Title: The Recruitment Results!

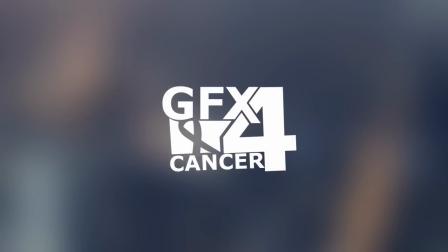Hey, this is Peter here, the co-leader of G4C, and here are the results. Thanks to everyone for entering. Good luck. Hey guys, I am Anata, and I will be presenting the Graphics for Cancer RC Results.
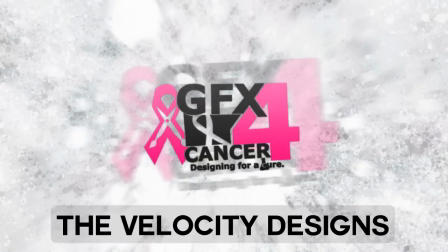So, first off, we have Velocity Designs. He designed a very bright and clean VG. It was well done. Overall, it was a well-executed BG with not many flaws, but it wasn't special. The admin team of Graphics for Cancer had decided that Velocity Designs will not be recruited.
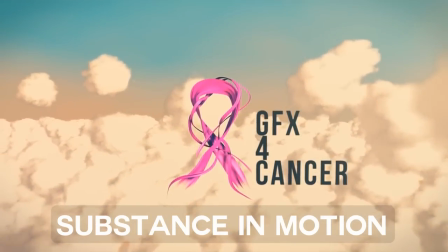Next, we have Substance in Motions entry. First off, the intro starts off with a camera pan to the main centerpiece of the intro,
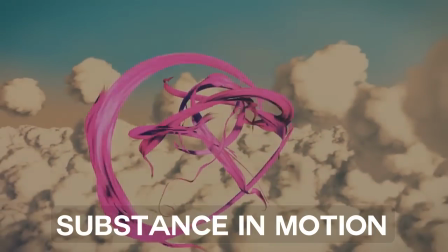which the ribbon animates very smoothly into the Graphics for Cancer logo.
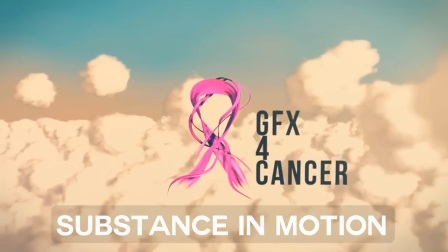That is really nicely done, but the cloth could have fluttered for a bit more after it transitioned into the Graphics for Cancer logo, to give it a bit more life. The scene in the back serves its purpose but is fairly mundane as the clouds are clearly copied and duplicated.
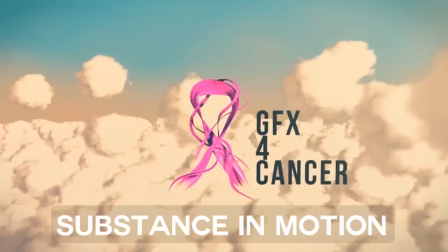The biggest issue I had with this entry was that the ribbon was too saturated and unnaturally bright,
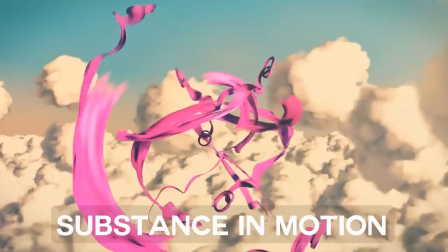since it was far too attention-grabbing and a bit blinding to watch overall it
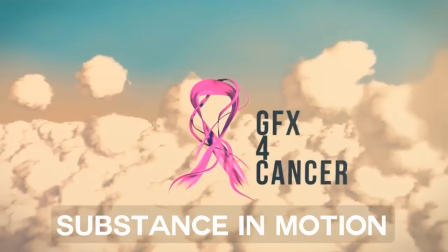was a very nice piece of motion and good job the substance of motion because the admin team has decided to recruit
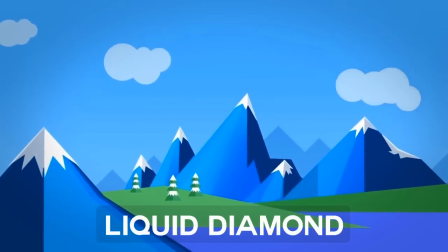you next up we have liquid diamonds and the animation starts
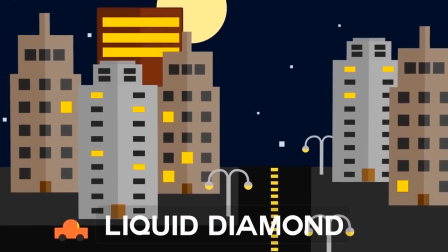off with the illustrated 2d mountain scene which was a very done very well done
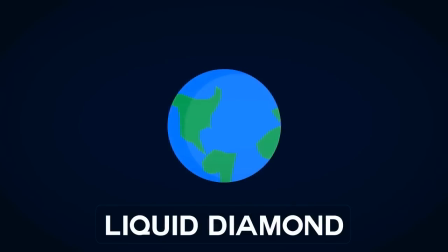as two as a clouds as a clouds and illustrating
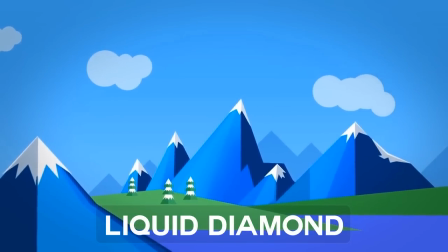styles fit together then there was a city scene which could have been worked on more in the end
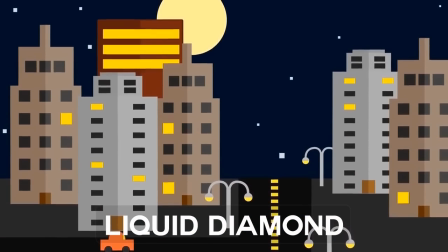the the scene where the final image is given the
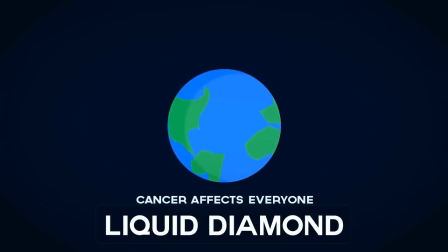whole sequence is fairly slow but it works very well with the sound design the sound
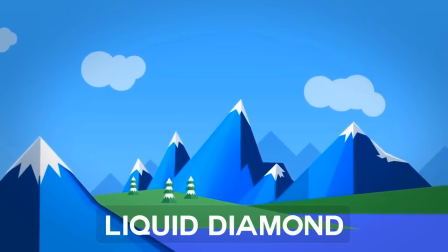design is very very nice as a selection of very solemn music and
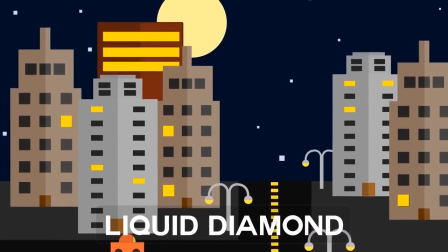atmosphere gives off the vibe of cancer of death overall the sound design and visuals fit
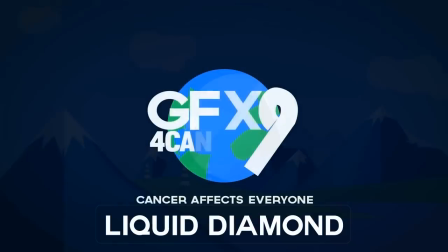very nicely together and I believe that this is a very well executed piece of motion the team decided that liquid diamond will also be
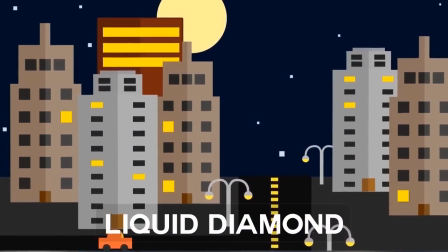now I'll hand it over to Vincent thanks for listening hi guys Finn stay and I hope you've enjoyed the video
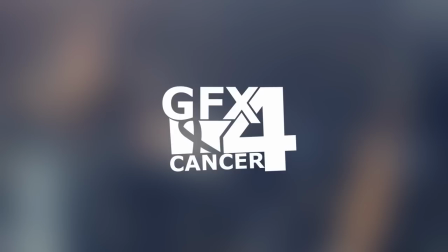Firstly I want to thank everybody for entering, even though we've only picked 2 winners, we can really appreciate all the effort that you've put in and would really want to see you all entering on future recruitment challenges too. And secondly I have some things to announce, as you might have noticed, we've been pretty inactive the last couple of weeks,
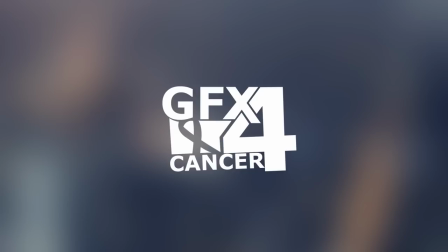naturally there's a reason behind it, we are currently completely rebranding and reorganizing the team and other parts of our organization. This project consists out of many parts. To start off we are going to invite new members, in order to get more of a steady upload schedule,
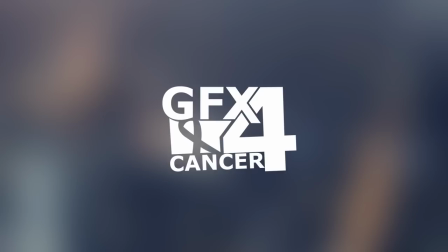somewhere around 1 video in 2 days, and to higher the level of graphics our team producers even more. Besides this, the logo is going to be redesigned, and with that all of our social media platforms too. Lastly, we are currently building a website which will enhance the Geopact of the Ganter experience,
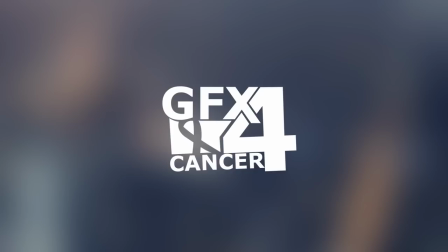make it easier for you to connect with us, and will hopefully make us able to raise even more money for charity. Nevertheless, we logically need a lot of time to do this, and for the same reason, me and the team had decided to take a break from uploading, which lasted the 6th of January. And as I said before, this doesn't mean that we surrender to inactiveness,
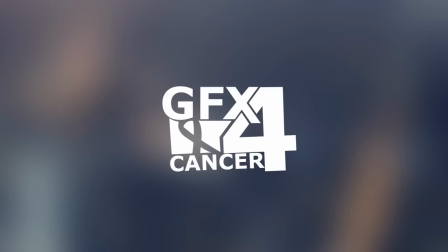you'll be working harder than ever to make the whole channel and other parts of GFF Vecancy even better, so that we can provide you more, and more importantly, better content, so that we will succeed even more in our goal of raising money and awareness for cancer research too.
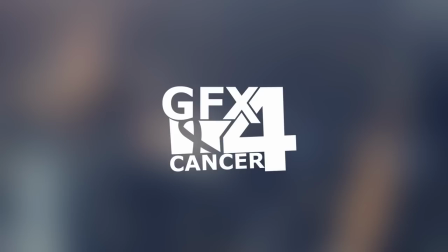In the meantime however you can stay in contact with us by following our twitters and by liking our facebook.